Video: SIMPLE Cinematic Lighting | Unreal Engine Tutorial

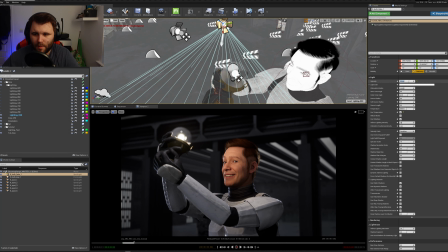[16:58]
Maybe set that to 1, and then bring the color temperature down to match what's coming from the light, and it just kind of adds a little bit there.
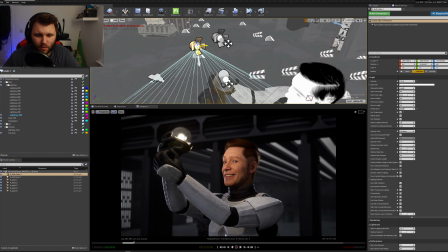[17:07]
Again, we're getting into the realms of overlighting stuff and making it too much, but you know, if you're happy with it and it gets across what you want to say.
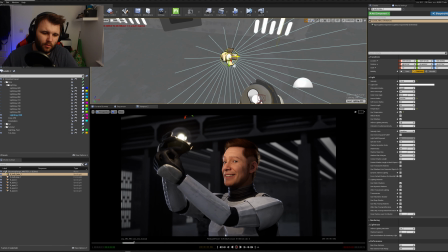[17:18]
Alright, maybe this bulb is, I don't know, a Star Wars Holy Grail or something, who knows. So we'll kind of go in there. Okay, something like that will do.
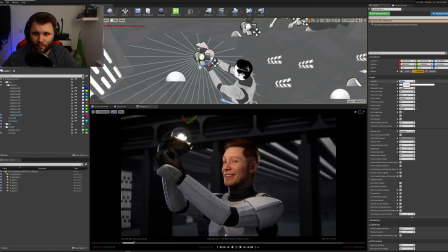[17:37]
Might actually bring it down a bit, maybe 0.5 or 0.25 even, and then bring the radius way down.
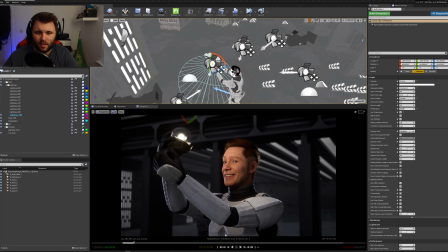[17:46]
Just a little something, it's just to add in those little details and really let the details show through.
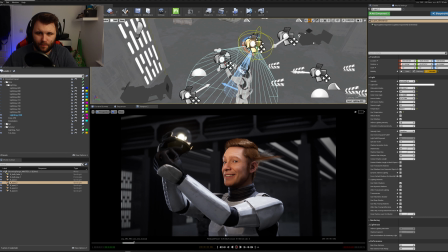[17:56]
I think what I'm gonna do is let it update.
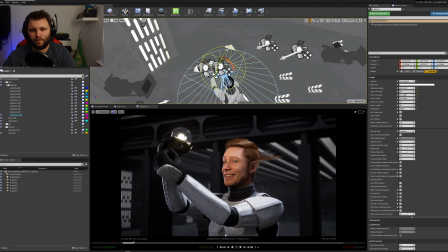I'm gonna bring this down, and I'm gonna bring the outer cone radius down to about there.
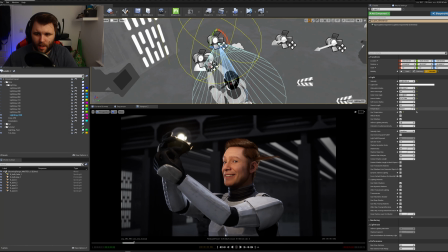[18:21]
Yeah, that looks okay.
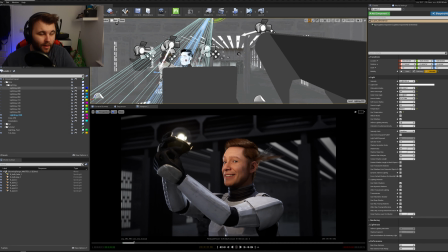[18:31]
Yeah, and that's it. That's so, in a nutshell, that's how I light a character. So that's pretty much it. It's quite a simple shot. There's not a huge amount to it, but the basics of my workflow are there. I hope you guys found it useful, and if you'd like to see more, please check out my channel. There'll be more stuff on there coming up soon.